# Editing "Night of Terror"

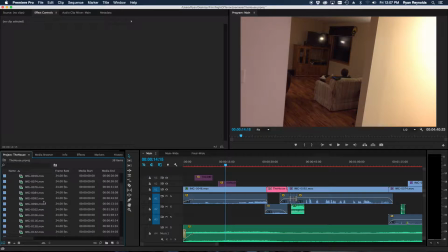I would import all my footage, bring it up in the source monitor,
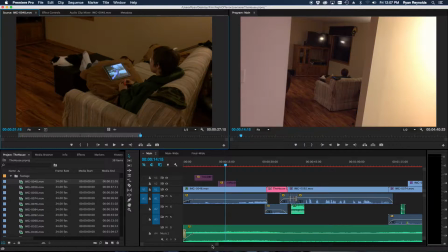set my ins and outs, and then drag it into my sequence.
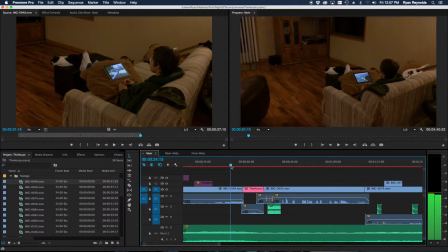Once it's there, I typically will kind of go through and tweak my ins and outs maybe even more, do some slight edits to them based on how things are flowing together once I start actually putting multiple clips in.
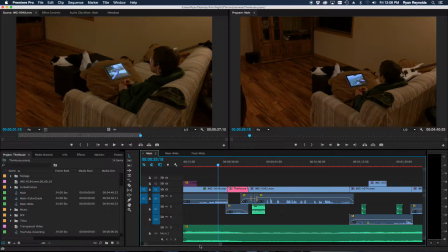One thing you'll notice here throughout the whole thing is my audio is almost always separate from the video, and then I've expanded it in both directions past where I cut the video, and that is just to blend the audio between cuts.
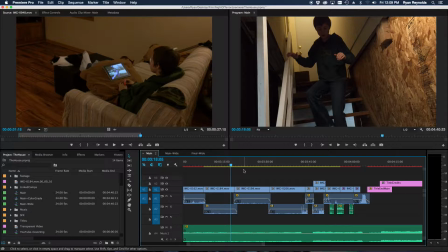Otherwise, you get really awkward, abrupt changes in background audio, and it really detracts from the project. So I'm not doing anything fancy here. It's really just a fade in, fade out.
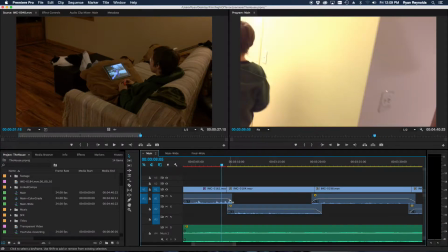But adding just that little bit there can make a big difference.
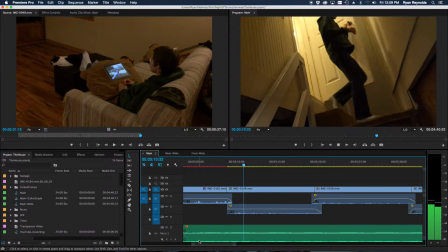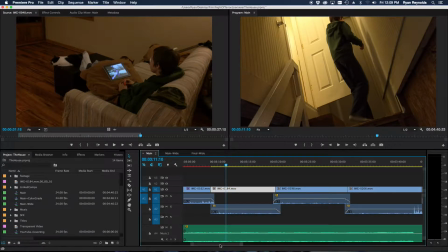So that was one thing I did after I would drop in my main clip. And once I had everything visually cut the way I wanted, I would unlink them, take my audio after it was separate, drag it out, and then add in those fades.
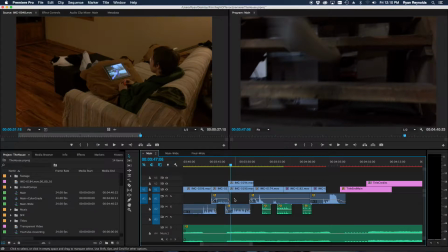There's actually a clip here where I used audio from a separate take mixed with different video because I think he had said something, or so there was some reason we didn't like the audio,
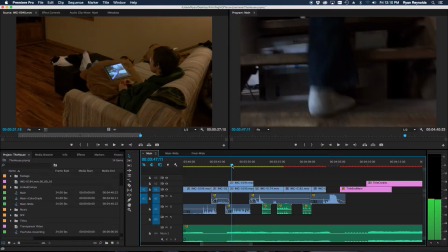but we liked the video of that take. So I took a separate audio, faded it in like before.
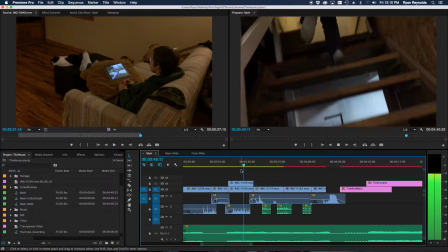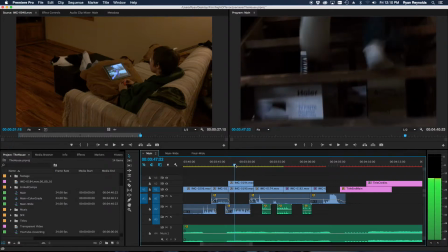And if you pay real close attention, it doesn't exactly match up,
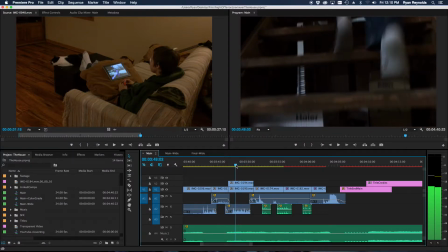but there's enough stuff going on visually and with the audio that you're not really noticing that as much.
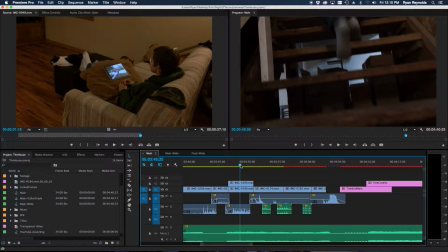And the main thing is his like scared breathing noise.
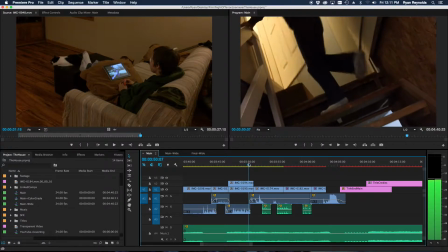And then of course the door, I did time it for the door.
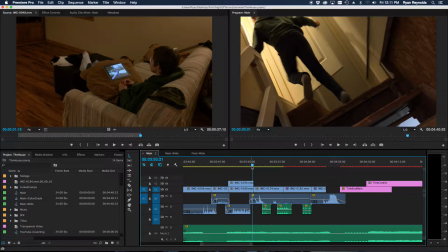And then it fades in actually to the next clip into this one.
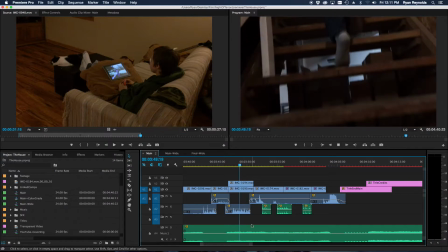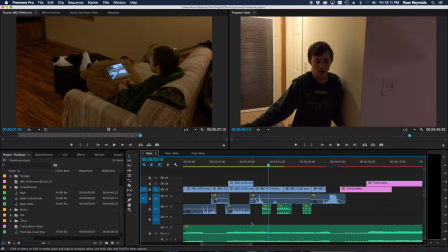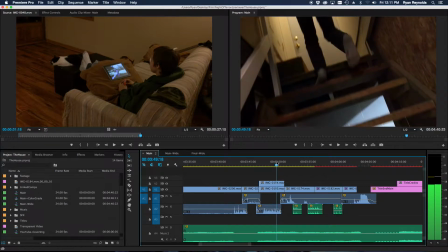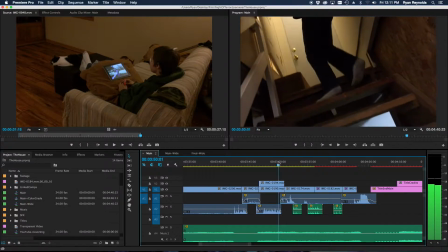So yeah, the door opening is the last part of the audio that you hear from this one,
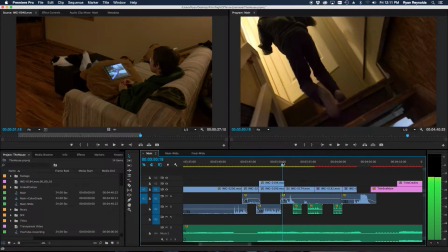and then everything going forward is actually the audio from this clip.
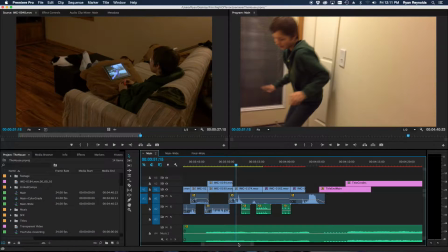And that's just what seemed to work for that section. And that's that's a key thing, even if it doesn't make sense or whatever, that doesn't matter as long as it works for your project.
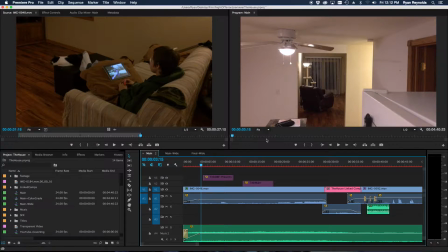We shot this video pretty much in order, in film order. And since it was such a small project, it didn't really hinder us to do that. It wasn't like we were doing things super inefficient doing it that way.
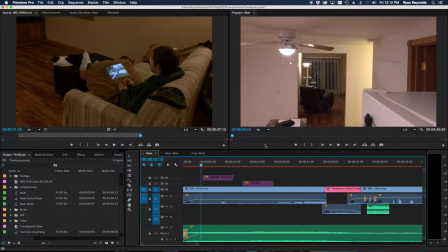There were a few shots that we did out of order.